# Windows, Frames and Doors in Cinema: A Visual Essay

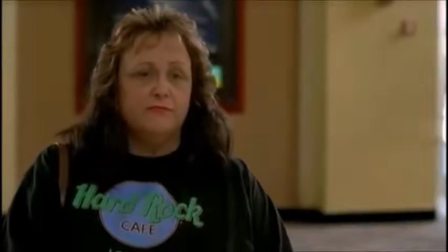0:00 Let's set the scene. You enter the theater, purchase your ticket and a bag of popcorn. You wander down a long hallway and swing open a set of doors.
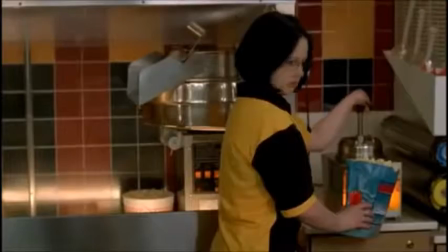0:08 You find yourself immersed into pure darkness except for the glimmer of the large silver screen.
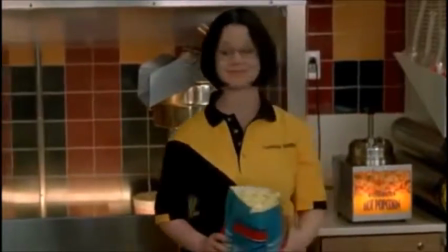0:13 You pick out a seat and settle down for a big blockbuster film that you're about to watch.
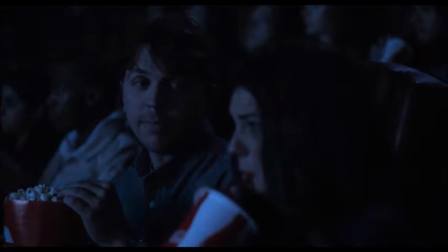0:19 After the movie's over, you go home and rant to all of your friends on social media about how amazing the special effects were,
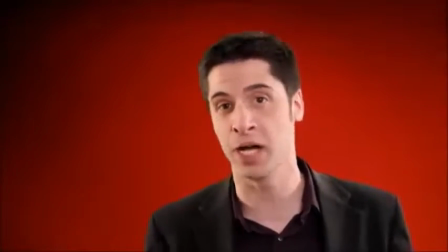0:25 how the actors played their roles well, and how the movie seemed to make you forget reality for a small amount of time. However, there is one question that you are not thinking about. Why was the movie so good?
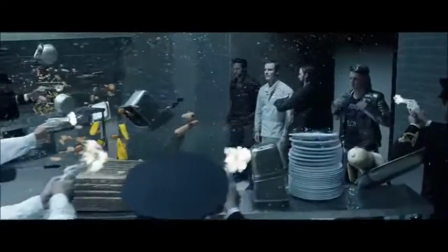0:38 Well yes, the imagery and acting was spectacular, but there was something more. The movie made you think whether you realized it or not.
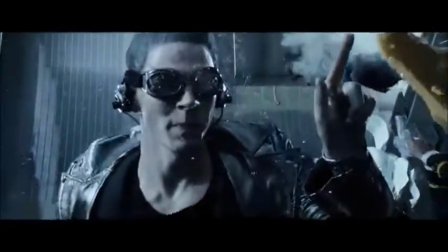0:46 If I could save time in a bottle, the first thing that I'd like to do.
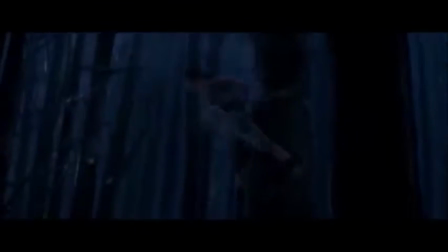0:55 There is a ton of thought gone into every film made, and subtle things like how a line is said or where an item is placed on set can change the scene as we know it,
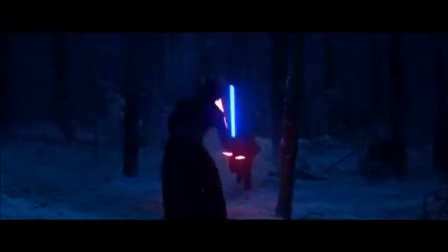1:04 and sometimes the shot makes all the difference.
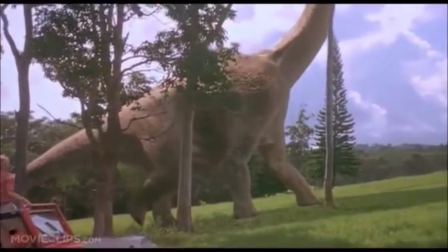1:07 This is seen through the idea that cinema can act as a window, frame, or door.
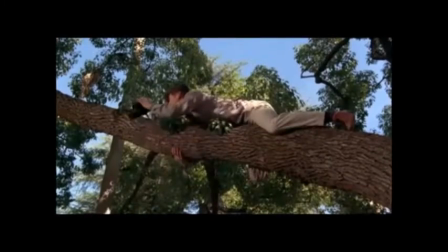1:15 We'll break this up into pieces, first let's look at cinema as a window.
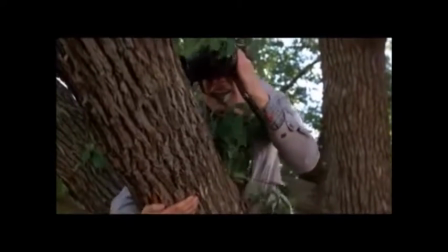1:19 A window in simplest terms is an object in which one can look through at something while still being behind a barrier.
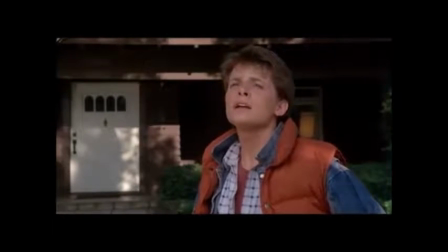1:26 And you may be thinking to yourself, okay sure that's obvious, but how does that relate to a film?
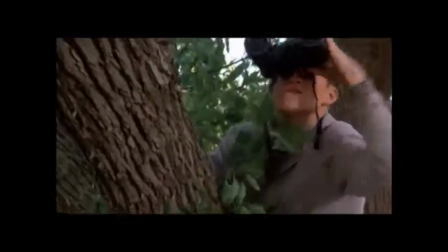1:32 The answer to that is actually quite simple.
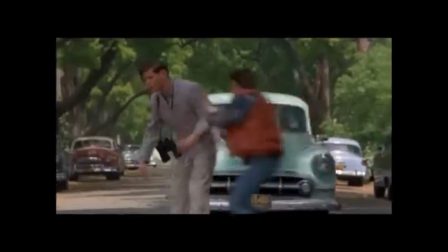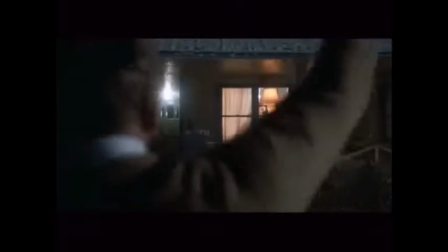1:43 A window in cinema is another way to describe looking at something from another perspective,
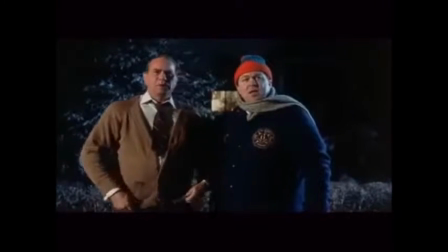1:49 or how it may keep a boundary between the audience and the scene taking place.
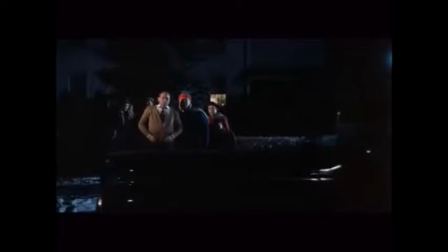1:53 This is used by many directors when they want the viewer to witness something by placing them just outside of the action.
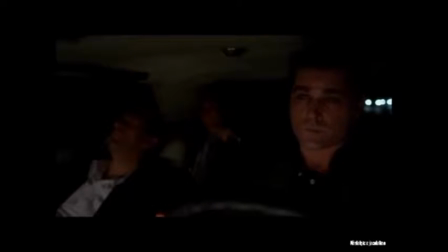2:01 Along with the window, cinema can also be described as a frame. And, just like a window, a frame can create a barrier between the audience and the scene. However, the use of a frame focuses your attention on a particular thing, making you look at what the camera wants you to see.
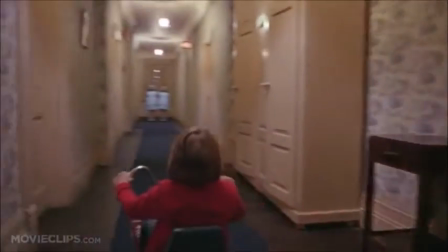2:19 Sometimes, this is only meant for the viewer to see and no other character in the film.
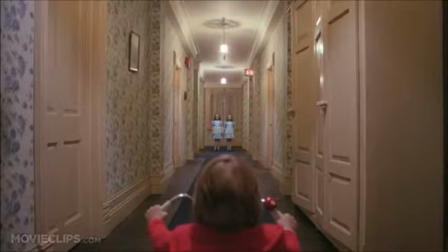2:25 This often times creates a sense of wonder or even suspense.
Are you the key master?
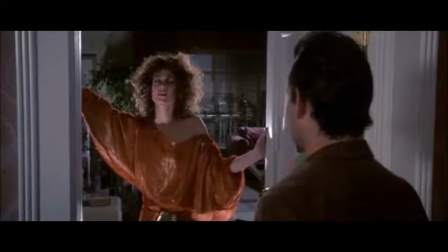2:33 Not that I know of.
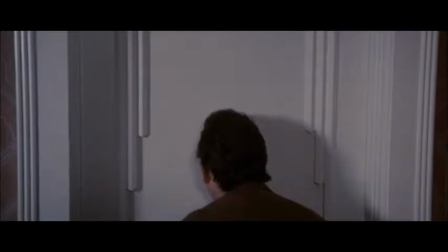2:38 Lastly, cinema can be described as a door. A door is a very basic idea.
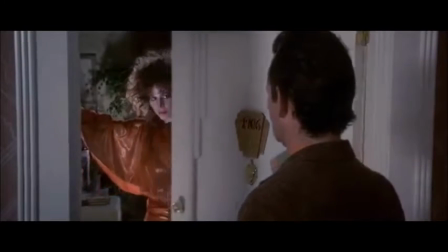2:44 It opens and it closes. And although it sounds simple, it can be a complex mechanism.
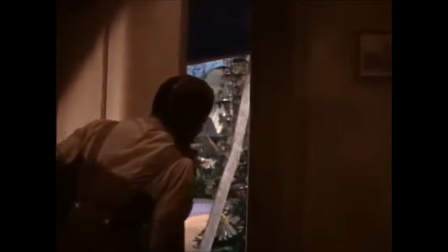2:50 A door could be an opening or a change in scene allowing for the transition of tone and imagery like a gateway from one place to another.
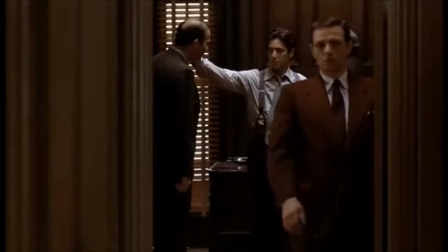3:01 Likewise, it can be seen closing, causing the scene to stop or preventing something from happening.
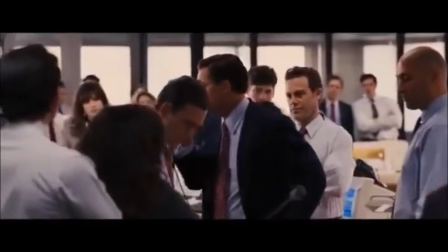3:10 So, no matter how good a performance DiCaprio gave, or how many explosions Michael Bay can pack into a single scene,
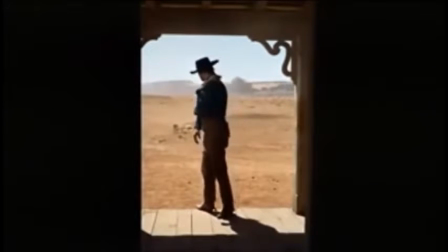3:17 there is always an underlying thought that goes into filmmaking that completes a film,
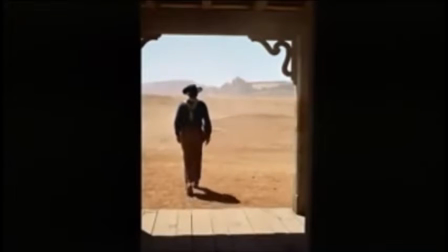3:22 whether it's noticeable or not.